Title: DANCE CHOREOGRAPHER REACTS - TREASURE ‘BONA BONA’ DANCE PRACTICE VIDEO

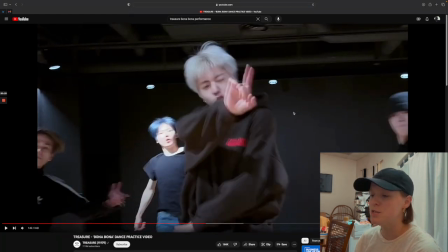[20:37]
And this is where I said this reminds me of with like Michelin 5-star Michelin Felix for God's Menu. Whenever I watched that the first time, and that was the first time I had ever seen Stray Kids, I believe, as a group. That gave me the same feeling like I saw in this case, this guy right here.
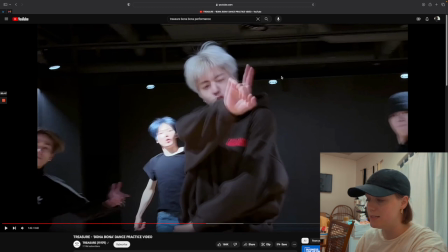[20:56]
His voice is more of a baritone or bass, but his face reads tenor, you know? I think that's kind of the best way to describe it. But also, I'm like, I love the dynamics or the different voice textures in the song because I think it sets up the choreography for more success, which I really like. So,
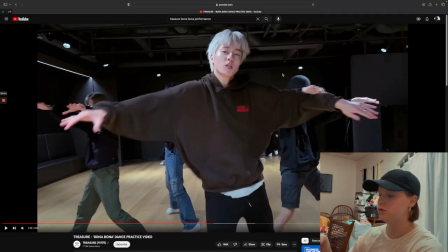[21:19]
ooh, I love that. That was cool.
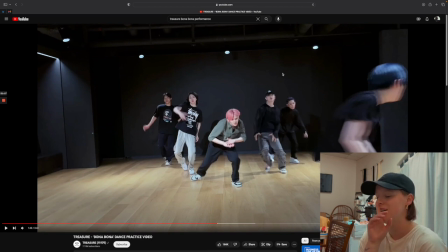[21:24]
That was another, that's another cringy, that one wasn't as cringy. I give that like a B- on the cringe scale compared to those A+. Like right here, you know, there was that weird zoom in that happened too.
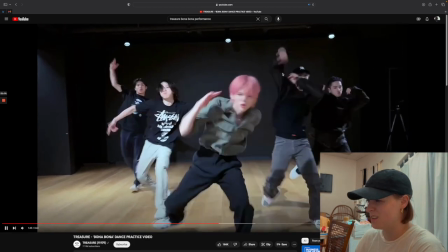[21:36]
So I think they know it. I know it. They know. I really like the fact that he dropped low and everybody else stayed up.
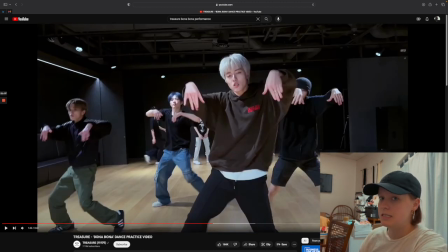[21:43]
You're able to very easily see who's singing at that point.
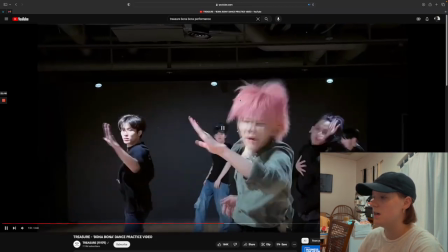[21:51]
Yeah. That was good. So it goes da da da da da, right?
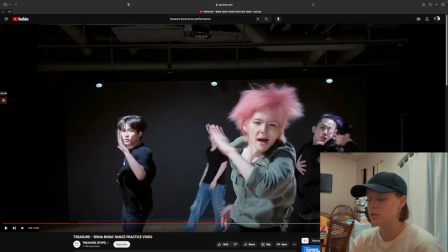[21:57]
So they attack using the head and the upper body and using the arm in opposition to make it look more staccato or more aggressive there.
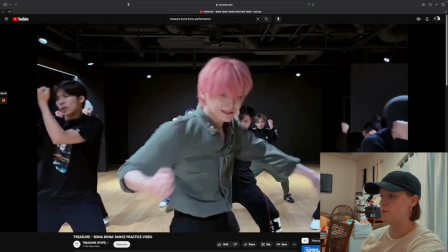[22:04]
That was cool. This is their breather too. Everybody else is moving. Mochima, I'm assuming is what he said, right?
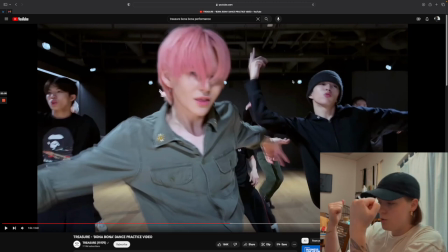[22:11]
And so everyone's dropping low, using a head in order to create that illusion there by keeping their arms up as a fixed point. So if you don't know what a fixed point is, mines do it. It's whenever you have a fixed position and everything is moving around it.
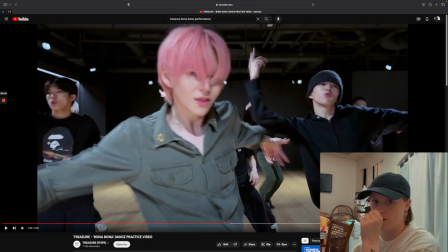[22:26]
So what they did is they had their arms up and then they used the rest of their body to drop down, leaving their arms as a fixed point. So that was cool while he was having his moment. That's the vibe.
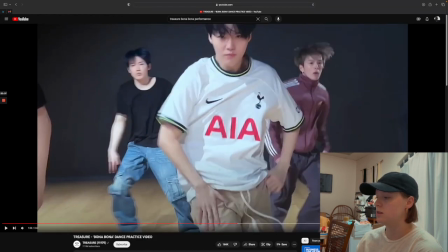[22:38]
I don't know if that's the same choreo. It looks familiar.
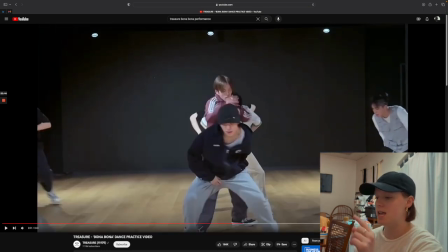[22:45]
It's not, because they had the three groups, right? 3 groups of 3 people. I remember that. Yeah, so that was different. It was more unison, but notice it was more chill. And then we still have the same guy.
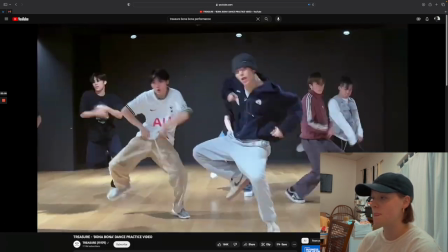[22:56]
I like the lines in opposition. That was nice.
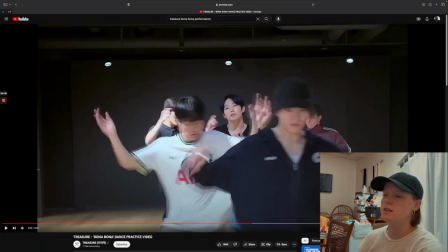[23:01]
Dig. So they're not doing too much here. It's giving them time to breathe, time to really catch their breath in going into the later half of this routine, because it is not easy.
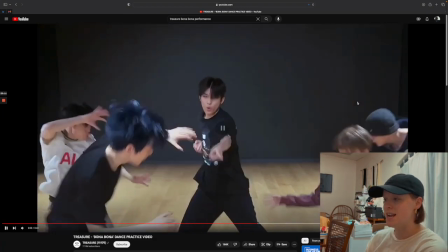[23:12]
And they just did a nice little point there.
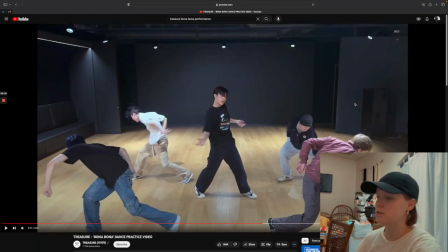[23:18]
So this was different than what they did with the first circle. The first circle, I think they had 5 people, 5 or 6 people. And this one they have 5 people, but they have somebody in the center versus in the front. And so it was nice that they did, instead of everybody doing the same thing and pulsing down, because it's the same sound that we're hearing.
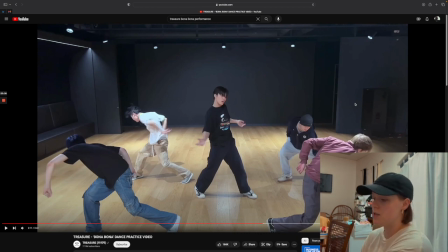[23:34]
But instead of pulsing, they're doing a peel, 2, 3, 4, which is another way you can choose to interpret with the circle.
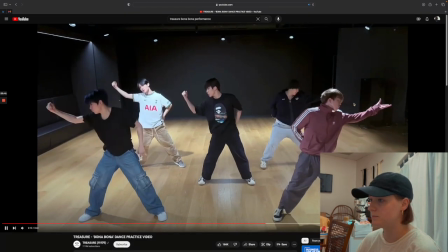[23:40]
So that was nice. Oh, that was nice.
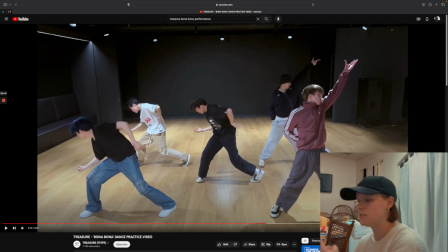[23:43]
So we have 2 of them going up to down, and we have some that are going down to up, and they're still integrating that dime stop motion throughout the piece. So it makes it look more seamless and more connected, which is vital whenever you have multiple people working on one project.
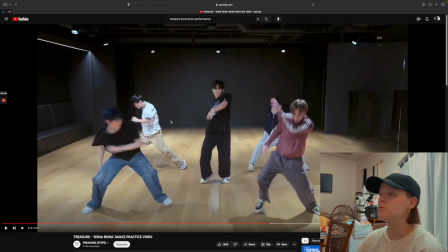[23:57]
So kudos to that. That was really nice of my focal point singer here. He contributed a little bit of information from this side, and then he joined in on this side very seamlessly.
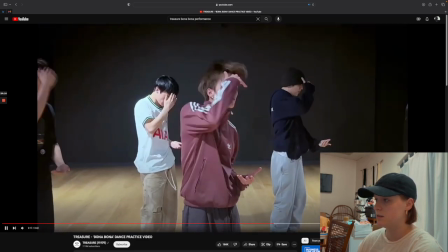[24:09]
That was really nice. That's the same choreo, because I remember from this.
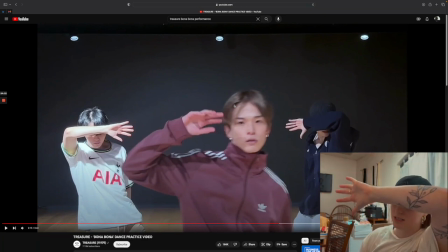[24:15]
Now this is also another one of those posy positions, but he did a good job of peeling away from it.
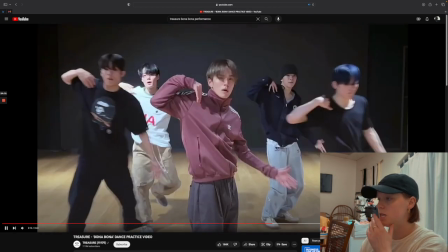[24:24]
But notice he didn't, I don't think he pulled it away. I think he pulled himself away from it. So he's here, boom.
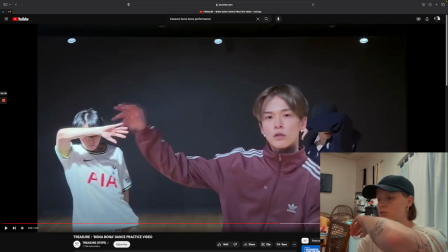[24:32]
Yeah, so it was a mix of he hit using the tricep back to kind of create that force, like he hit something, and then he let his head peel around to the front. So that was a really nice moment.
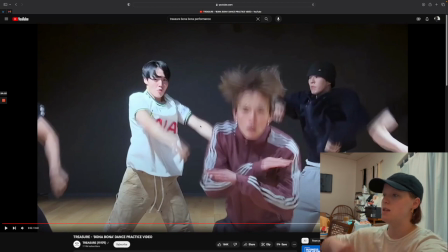[24:45]
Well, everybody else is still holding. So they're going low, medium, high as he's still in the center, so it frames him very well.
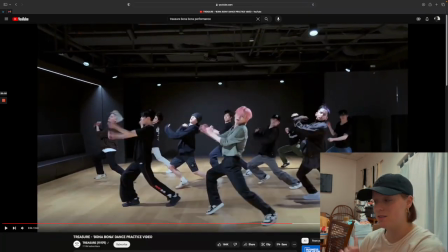[24:53]
Transition, military once again. But what I like about this course is the fact that they're in a different formation, different singer in the front.
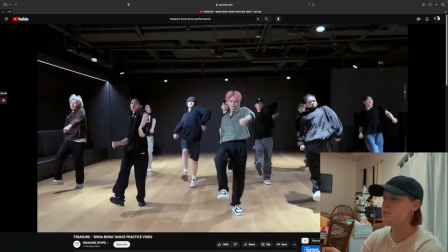[25:02]
They didn't use the head as much here.
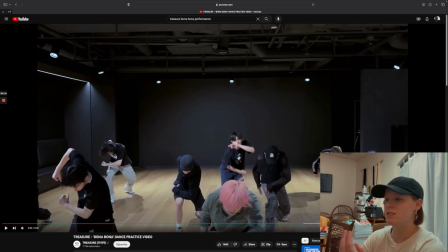[25:05]
They still did a peel out, but the peel out is different because it's now a 2-line V versus a 1-line V. So you had your typical V, and then this one, you had a secondary line on the inside, but they still peeled it front to back, but it looked different because the positioning of the other dancers is different.
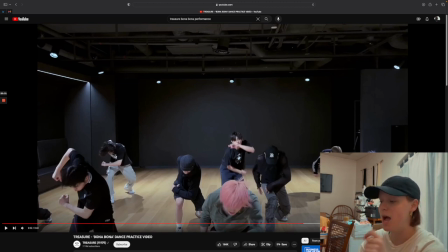[25:21]
I love that choice. It saves on the brain power, but it still leaves captivation for this course.
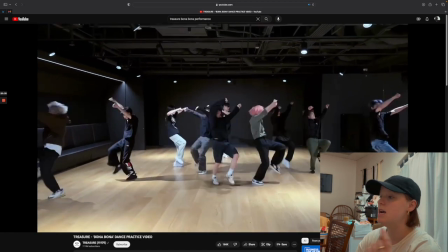[25:27]
So I know they kept it the same. They changed formations, and there's a nice little line threading happening,
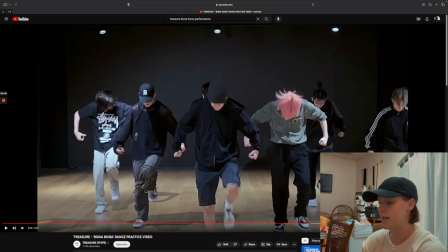[25:35]
which is always nice and visually pleasing whenever you're looking at this from a live or a performance perspective versus just a music video, which I have not seen the music video, so I don't know how much of this is integrated into that, but I do like this performance video a lot.
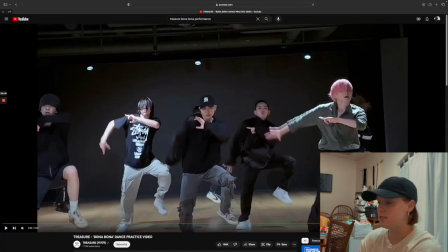[25:51]
Yeah. So they did the same thing. I don't know if this is the same guy as earlier. He integrated himself well into this again, but it wasn't as much. It was just more so just information he was doing. It was very like proud in posture in comparison to the other guy.
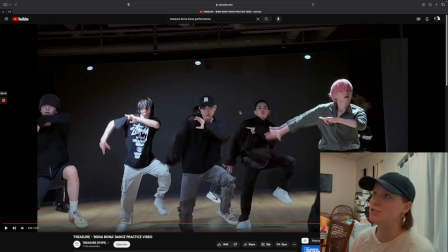[26:08]
The other guy, I think, was just more like it felt more of like a choice versus I'm controlling everybody, if that makes sense. So that would be the difference between how this guy did it and the previous guy, or it's the same guy and he's just in a different dynamic because he's in a different position in the formation.
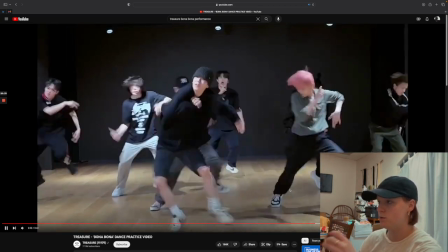[26:25]
So no, he's very forceful. Boom, boom, ha, boom, 2, ha.
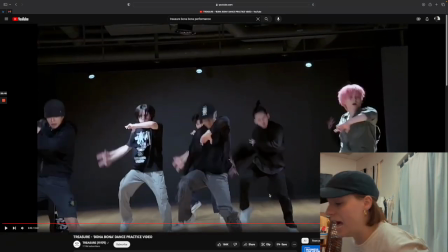[26:31]
So he joins in, but it doesn't look as collaborative.
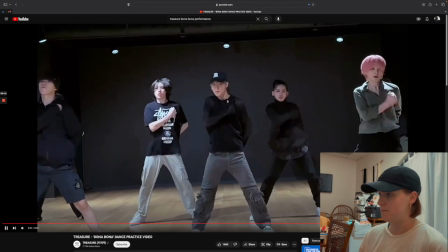[26:36]
It's more like he's controlling everybody else, which is nice. It's different. And here we go.
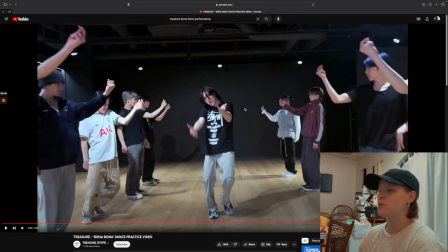[26:44]
Bridge. This is a nice moment where you have this guy here, and then he comes out,
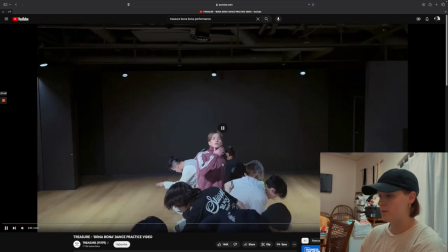[26:50]
and everybody else is just doing very simple new formation. Then as they come into the straight line, we have another person move step up, but it kind of feels like a game, not whack-a-mole, but it feels like a guessing game of who's going to be next,
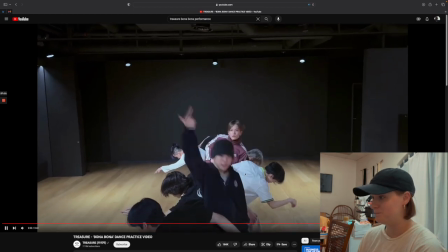[27:04]
which is really nice, and it keeps you engaged, which is great. Speed it up, speed it up.
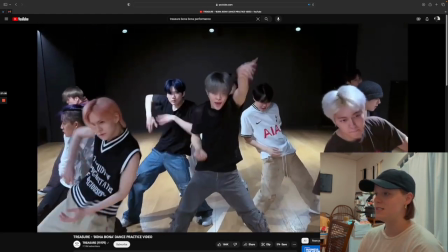[27:13]
Nice. And pull. Nice pulls. So he pulled, most of the time people pull side to side.
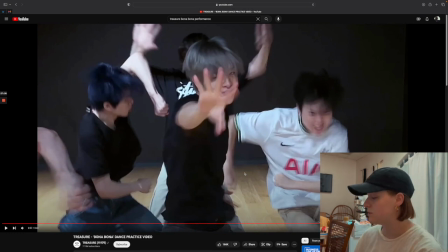[27:19]
He pulled down and he pulled up. So that was really cool out of my focal person here.
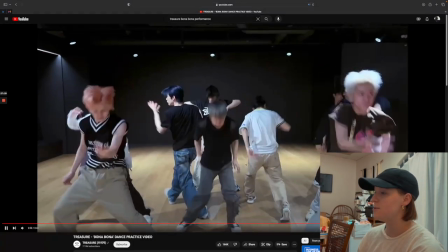[27:23]
There's that reach again.
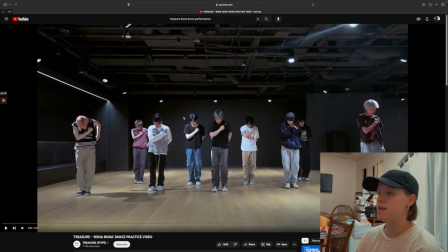[27:29]
Nice. So the drum is there, but the drum is different, and how they chose to engage in it is also a little different. We can tell this is the most tiring part of the routine, which is going to be just probably going to look really cool.
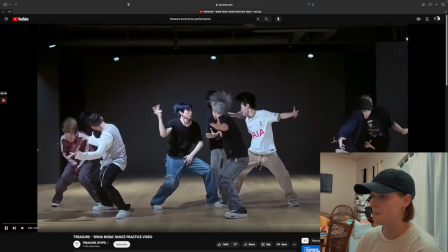[27:41]
I mean, we've already seen it. I mean, it looks great. 2, 3, 4.
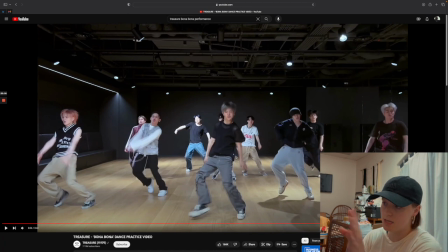[27:46]
Now I want you to realize that this section is probably more fatiguing than the other sections, because when you're jumping, like when you jump rope, it's fine for a little bit, but then eventually you start to get very fatigued, and your lungs are the first thing to go in sense of control, right?
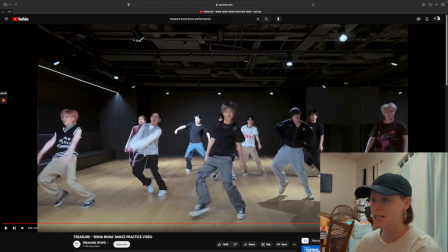[28:04]
You're just trying to get air in, get oxygen in. So this section here, I really feel like they had to practice a lot in
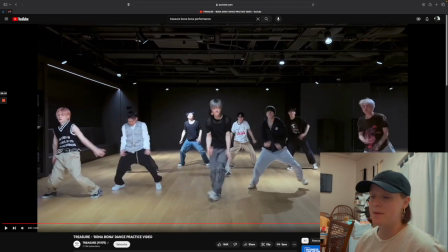[28:11]
keeping this type of dynamic while just jumping and doing all this other stuff you just did is impressive.
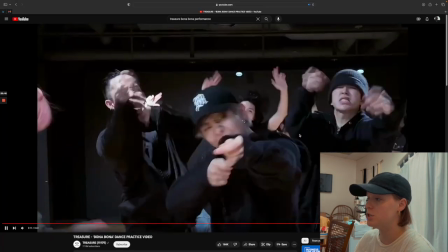[28:19]
And they're using their upper body too. That little thing was fun right there.
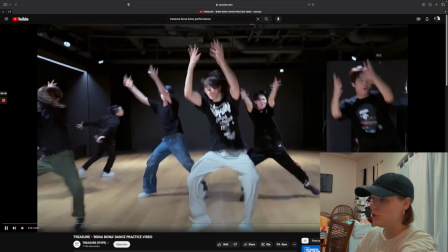[28:25]
But they're not using their torso there like they were earlier.
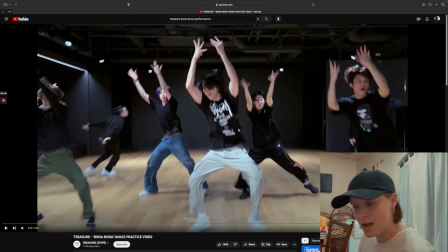[28:28]
Like whenever you drop or you do, I think they were doing like an MC walk where, you know, like MCs when they rap, they kind of rock down with a bounce and a march. That's kind of what they were doing, which was nice, very anthem-esque. And here they're doing the same motion there.
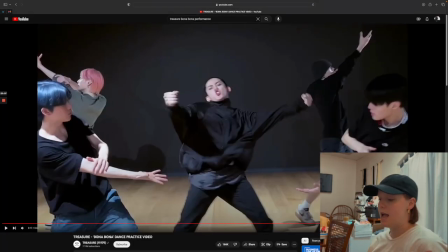[28:43]
Just some basic arm positions, but they are adding just a nice leg or a nice foot position with that, just so it looks a little bit refined.